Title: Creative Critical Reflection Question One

My film opening Curtains of Lies was under the thriller mystery genre. My film has successfully used various conventions to represent the genre successfully. It involves suspense, tension, unpredictable events that keep the audience invested in the content. Camera work, masons, and editing each had a significant role in shaping my film's conventions. Camera work plays an essential role in establishing a film's genre by shaping its overall mood and atmosphere.
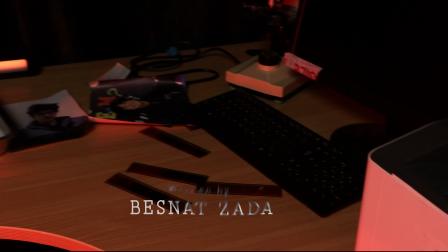[0:22]
Through careful shot selection, camera work can direct the viewer's attention to a crucial subject within the frame that portrays the thriller mystery genre.
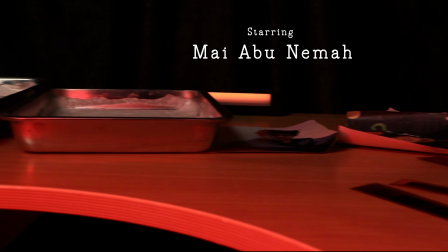[0:30]
High angles, low angles, close-ups, and point-of-view shots are commonly used in thriller mystery films to raise the stakes.
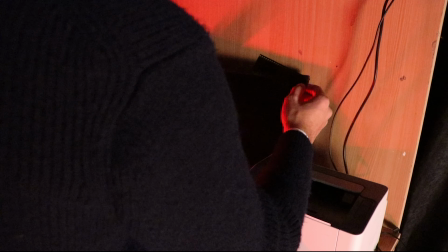[0:36]
For example, in my film, I made sure to use various types of shots to reflect my genre conventions.
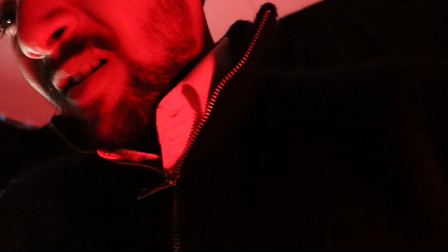[0:42]
For instance, the use of close-ups and medium shots throughout the film was utilized to showcase the teacher struggling to breathe as he was poisoned.
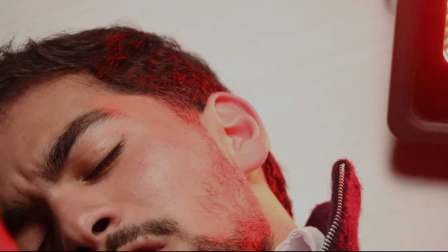[0:49]
Using this shot enabled me to show the audience the teacher's state, allowing them to see what the character is facing.
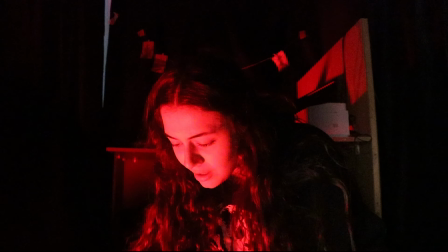[0:55]
A point-of-view shot was used when Grace was trying to help her teacher by trying to find the cause of the collapse.
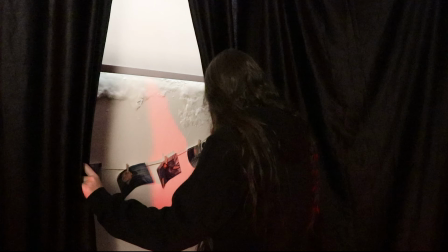[1:01]
This added tension and suspense to the scene, as Grace was shaking in the shot, making the action so realistic, reflecting fear.
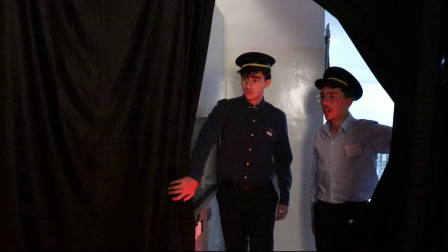[1:09]
Additionally, the use of multiple shots at the beginning of the film enabled me to show the audience a eerie atmosphere.
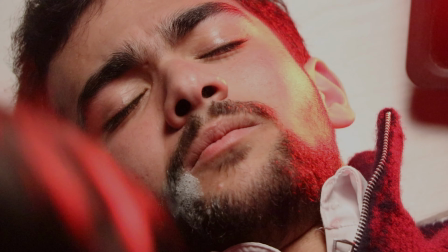[1:15]
I used an over-the-shoulder shot to grab the audience's attention on the foam that was on Mr. Smith's mouth,
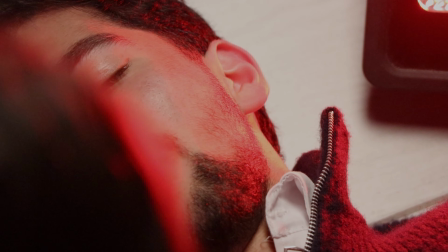[1:20]
to indicate that he was poisoned, adding sense of realism and unease.
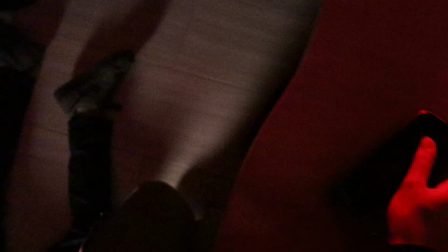[1:24]
One of the medium shots was used to show Grace was scared when she saw the picture behind the curtains that included crime scenes.
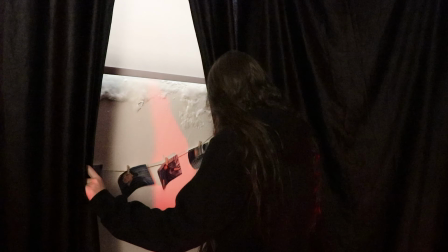[1:31]
This shot showed that Grace was trying her best not to show her teacher's hidden evidence that exposed the company, which aligns with the mystery genre,
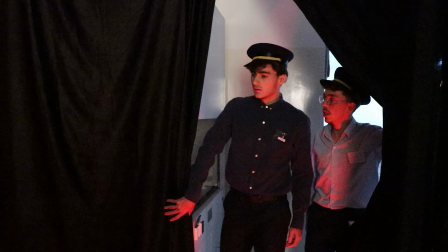[1:39]
as the audience will want to know the reason behind the poisoning of Mr. Smith and who was behind the brutal crime.
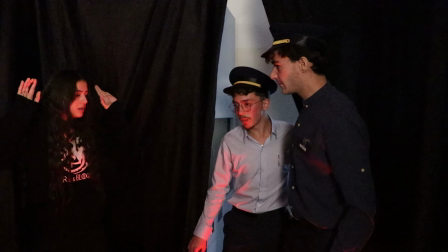[1:46]
When Grace heard the police officers had arrived, she stood in front of the curtains to hide it.
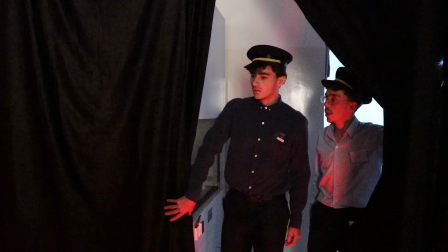[1:51]
In the same shot, the pan right showed how both police officers were tough and strict with her and did not even question her,
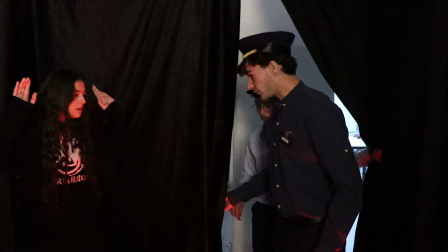[1:59]
but made her one of the suspects.
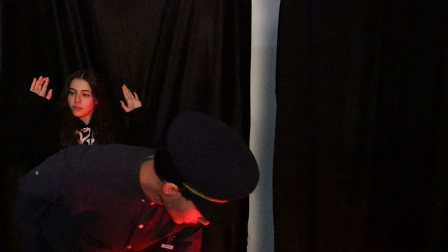[2:01]
These shots enabled my film to be classified as a thriller mystery, as the camera work represents the genre's theme.
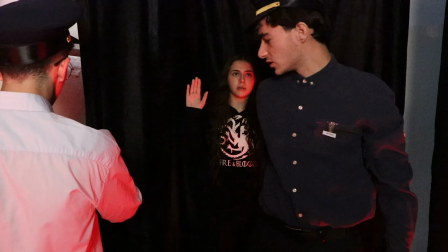[2:08]
The set design was another essential aspect that shaped the genre conventions into what they are.
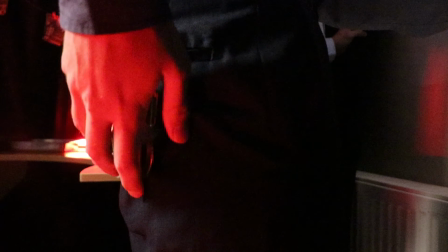[2:12]
It fostered all kinds of emotions, portraying the theme and idea to my audience.
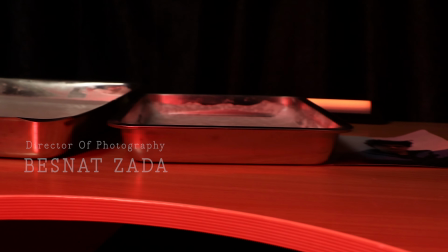[2:17]
Thriller mystery film set design usually mirrors a dark atmosphere to enhance the film's plot.
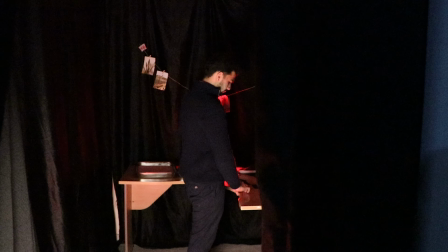[2:22]
In my film opening, the setting took place within a red photography room that I designed,
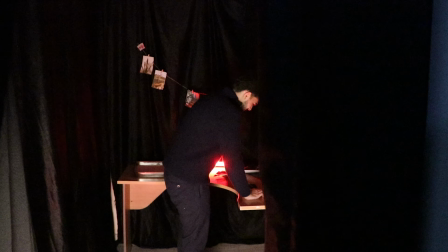[2:27]
creating an eerie atmosphere that precisely contributed to the genre conventions and highlighted the tension and suspense that escalated through the room.
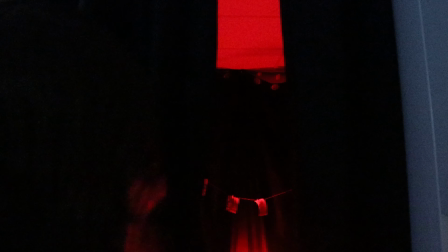[2:34]
When it came to my film opening task, it was essential to build unique characters who would be able to represent the mystery thriller genre,
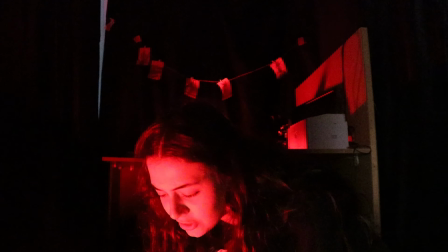[2:40]
as it makes the audience engage with them and it will push them to stand on the victim's side,
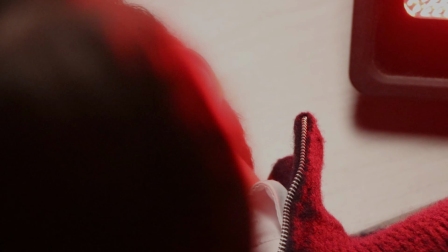[2:45]
waiting for justice to be served. This was successfully met with choosing characters like Grace, Gerard, Mr. Smith.
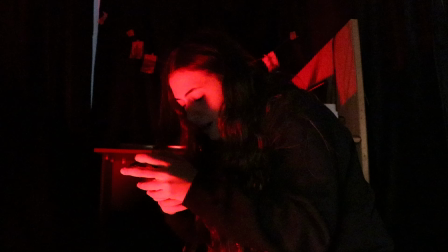[2:52]
Grace, the protagonist, was an intelligent and a strong young lady who was able to connect the dots together and instantly know what to do.
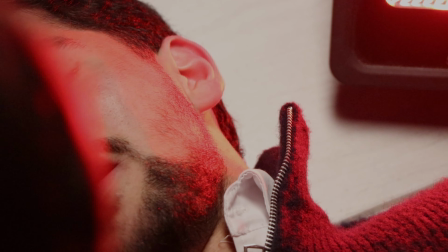[2:59]
For example, when the police arrived at the crime scene, she quickly covered the curtains so they wouldn't see the evidence that Mr. Smith was hiding,
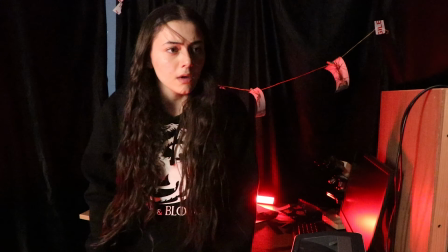[3:07]
and she stayed silent after recognizing that Gerard was the one who was covering up the crime. Gerard was a major character in the film, as he leads the overall plot.
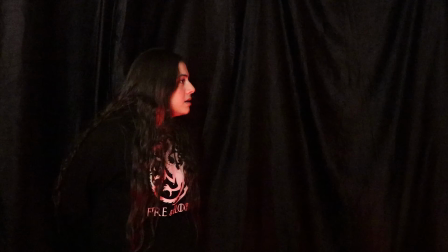[3:15]
The film revolved around injustice and unethical police, so Gerard acted out this part perfectly by
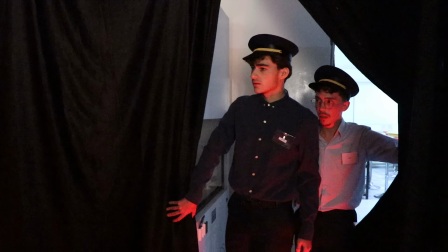[3:22]
making Grace the suspect without even questioning her to hide the crime that the company committed,
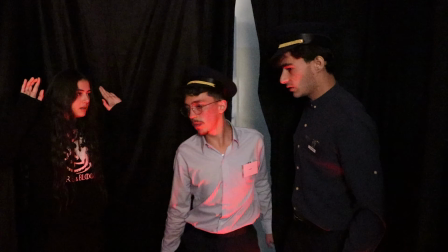[3:27]
and he also made his colleague take the decision to arrest Grace so he wouldn't suspect him.
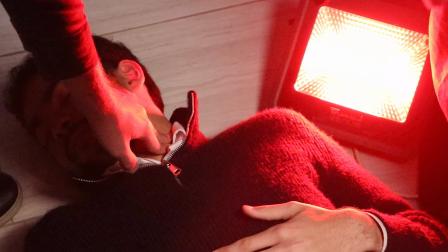[3:32]
Mr. Smith was another victim of the company, as he was planning to expose the truth when they poisoned him.
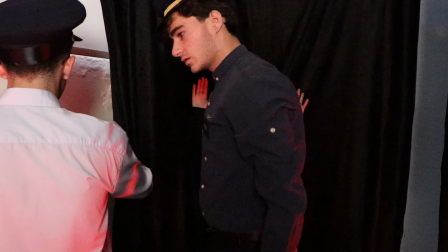[3:38]
Victims and predators usually lead the storyline in thriller mystery genres,
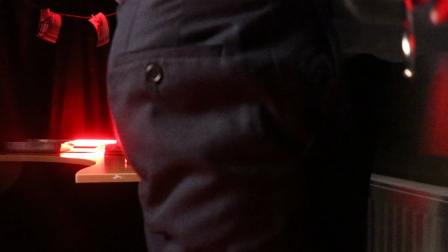[3:41]
so having both included in my film helped developing the storyline and adding a mysterious enigma.
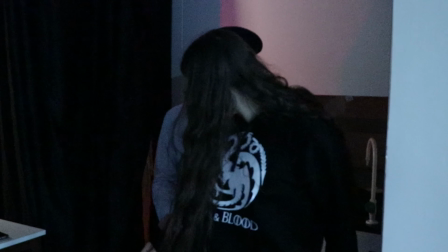[3:47]
One of the most vital conventions in thriller mystery genre is sound, as it enhances the scene by creating a sense of danger and it gives an unsettling feeling.
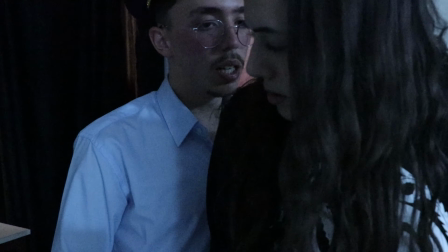[3:55]
In my film, I managed to find a suspenseful soundtrack that aligned perfectly with my genre conventions,
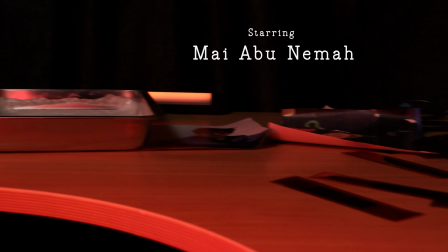[4:00]
which established the tension in the scenes and effaced the protagonist's emotional state.
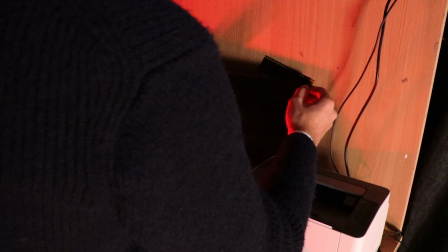[4:04]
Also, I added the soundtrack in key moments, enabling the audience to further immerse themselves in the action, making the content more engaging.
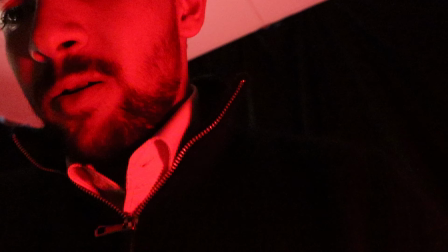[4:11]
In general, I could say my film successfully met the right conventions by heightening the suspense in key moments and reinforcing the theme. For instance, when Grace entered the photography room and saw her teacher lying on the floor, a dark, dramatic soundtrack was added to portray fear and danger.
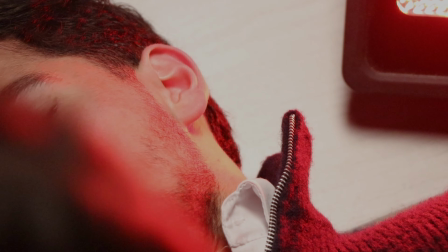[4:26]
In thriller mystery films, weapons, knives, and sharp objects are frequently used to establish the blurry lines between madness and control.
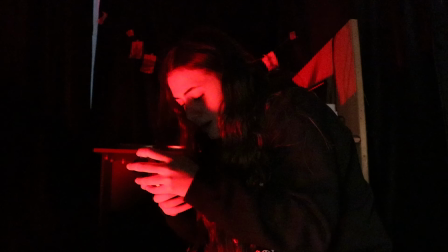[4:33]
However, in my film, Mr. Smith's death was caused by a poison, not a weapon, to give the film a puzzling narrative.
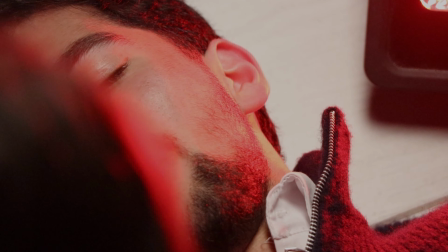[4:40]
Poison was important as it will be hard for the policeman to recognize who used poison to silence Mr. Smith.
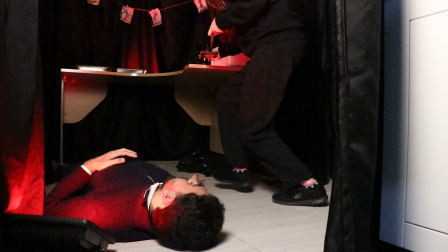[4:46]
Lighting plays a vital role in giving the audience an idea of the genre and theme of the film.
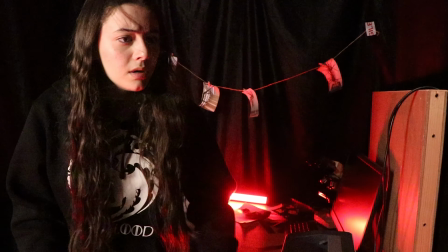[4:51]
In mystery thriller films, low-key lighting is commonly used to evoke tension and suspense.
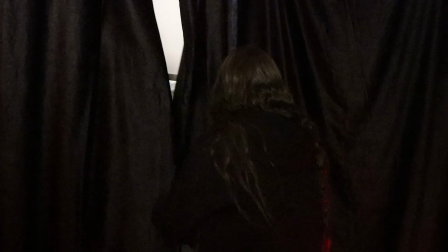[4:55]
In my case, I utilize low-key lighting along with red lighting as it's the central point in red photography room.
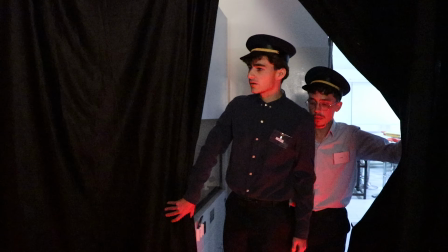[5:00]
Using this technique enabled me to display to the audience this is a photographer's workplace, which gives Mr. Smith a visual representation of who he is.
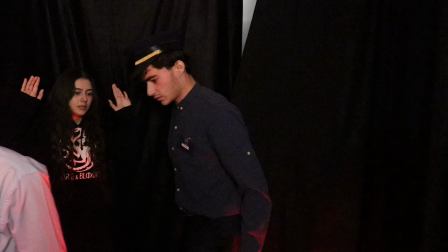[5:09]
Also, the set design gave off a mysterious feeling that made the audience suspect that a crime might occur.
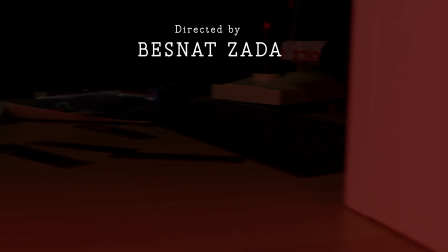[5:15]
Costumes are another important factor that should be thought out carefully, as they have the power to establish the character's personality and place in the narrative.
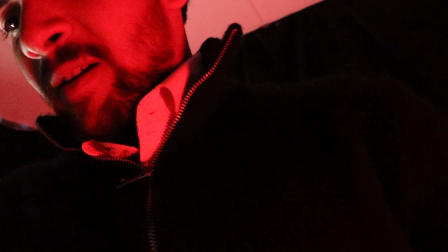[5:22]
Costumes also give a hint about the character's motives. In my film, I made sure to choose the costumes in a way that suited the character's roles to enhance the narrative direction.
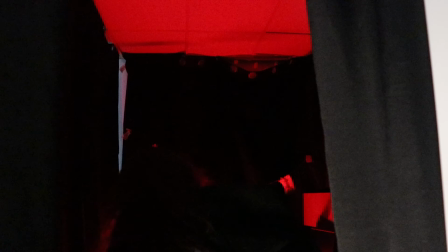[5:31]
For instance, the protagonist Grace wore fully black outfits since she had to look suspicious to the audience, and the police can have a valid reason to suspect her.
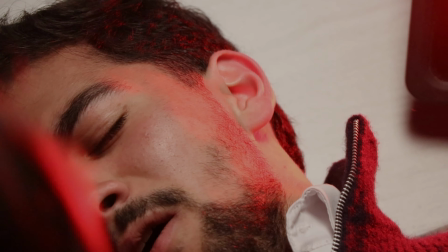[5:39]
Nathan and Jared wore dark blue pants with light blue long-sleeve shirts and hats to look like police officers.
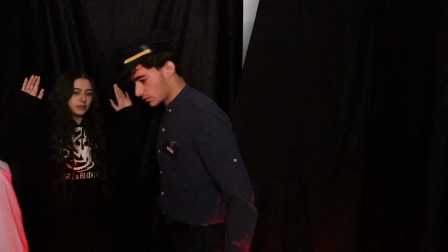[5:45]
Editing also plays a key role in the thriller mystery genre, as it shapes the story and maintains smooth pacing while smoothly transitioning between shots and setting the overall mood.
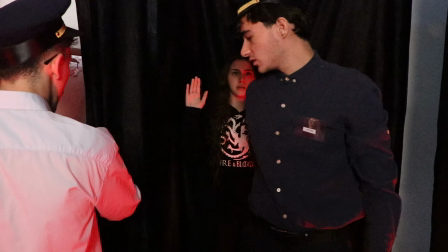[5:54]
Credits and titles are vital conventions that give the audience a glance at what the film is going to look like,
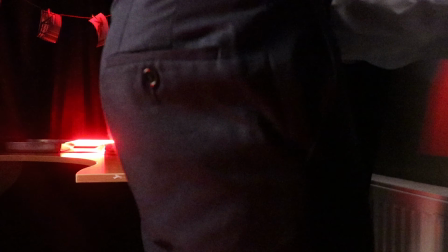[6:00]
so I carefully selected fonts that were related to my genre and displayed them behind the action happening.
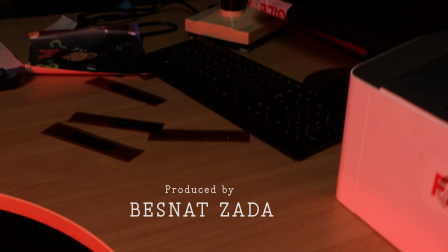[6:05]
I also added sudden cuts at the end of the film, as thriller mystery scenes generally end, to apply the codes and conventions of my genre.
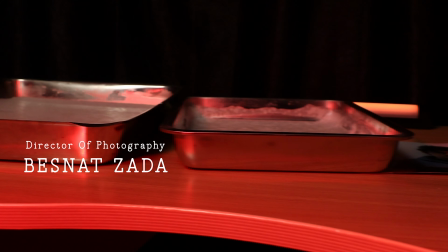[6:13]
My film opening examines multiple issues including injustice, abuse of power, and consumer fraud.
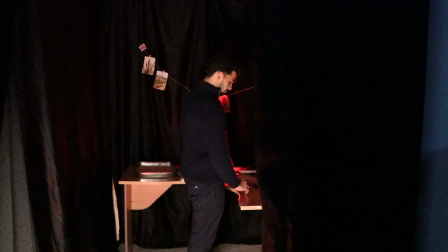[6:18]
The central concept highlights how a society can become problematic when most of the police can get away with crimes and illegal activities.
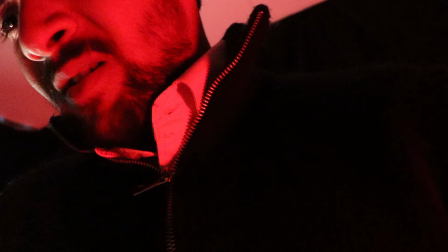[6:25]
Injustice remains a serious issue in our world, and it's presented in my film when Grace's life was transformed by simply getting involved in a murder that she did not commit.
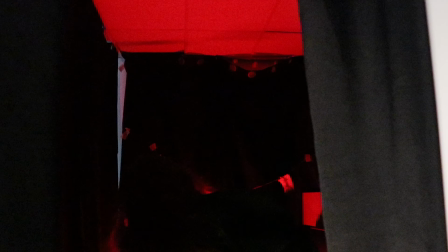[6:34]
My audience simply getting involved in injustice remains a serious issue in our world,
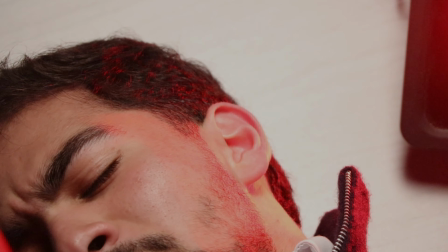[6:38]
and it was presented in my film when Grace's life was transformed by simply getting involved in a murder that she did not commit.
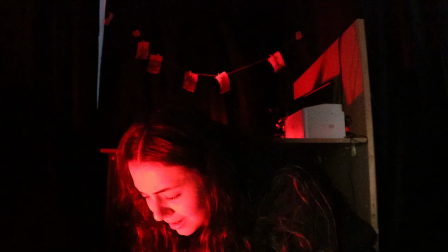[6:45]
My audience would relate to Grace's situation, as many of them fell into traps made by other individuals in the society to serve their interests.
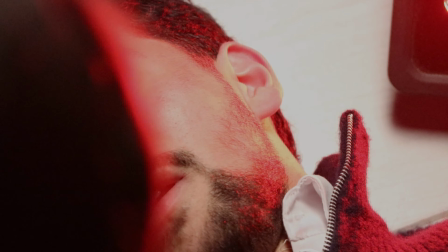[6:53]
Abuse of power was presented in my film by involving police officers covering up for a skincare company that deceives consumers by selling harmful skincare products.
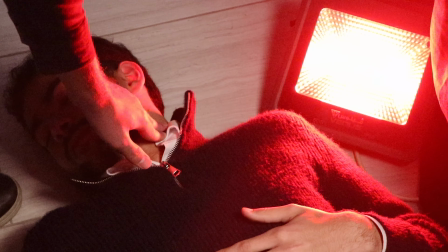[7:02]
And this is considered a crime.
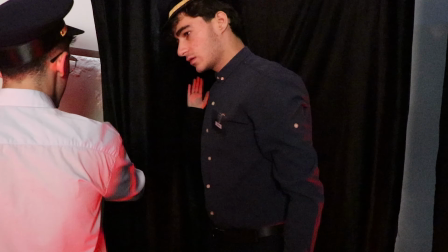[7:04]
The murder of the teacher in my film was disrupting, as he was killed to be silenced because he was so close to exposing the skincare company.
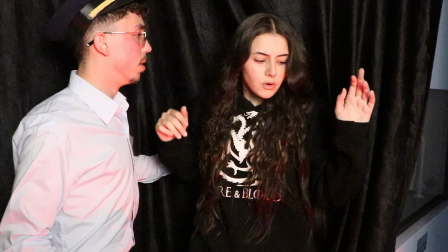[7:12]
This proves how some societies can become dangerous and unsettled. My film opening successfully represented several social groups, starting with criminals,
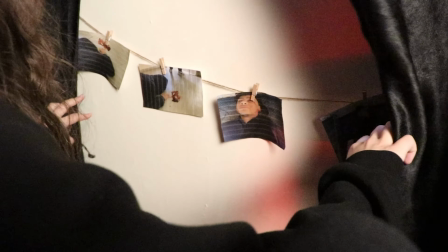[7:20]
how a person who works in serving the country betrays his ethics and helps in covering up for companies with unethical business practices.
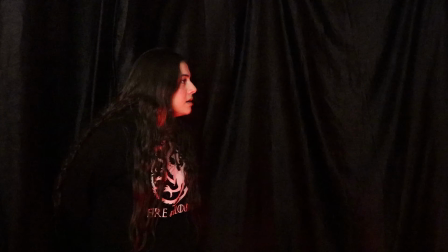[7:26]
For instance, Jared, the police officer,
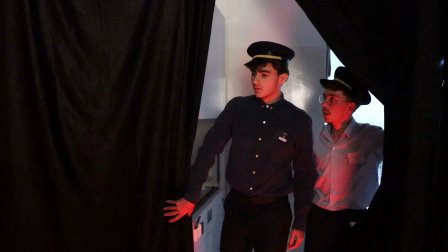[7:29]
betrayed his ethics by covering up for the company that was going to be exposed to the public by Teacher Smith.
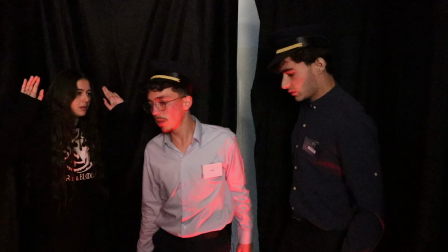[7:36]
Also, Jared framed Grace because he wants to cover up for the one who murdered the teacher.
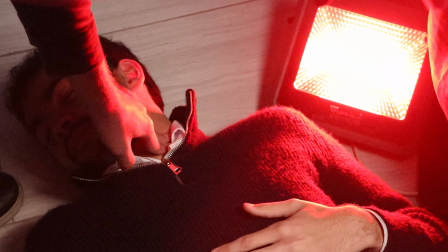[7:42]
Victims in society, who might be teachers and students, are the second social group that I have represented in my film,
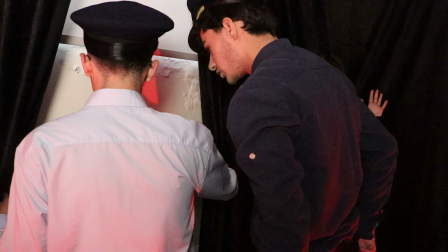[7:48]
as both Teacher Smith and Grace were victims of the abusers of power.
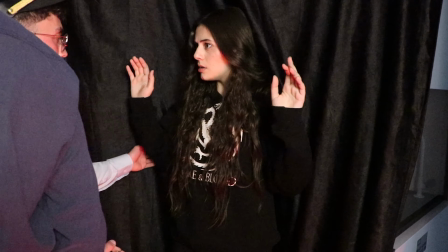[7:52]
I highlighted the teachers and student relationship in my film by showing Grace's respect and fear for her teacher.
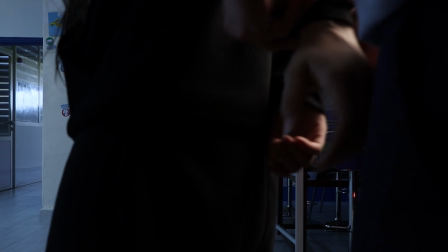[7:59]
Also, teenagers' social groups were shown by including Grace as the protagonist, having her go through the situation at this young age.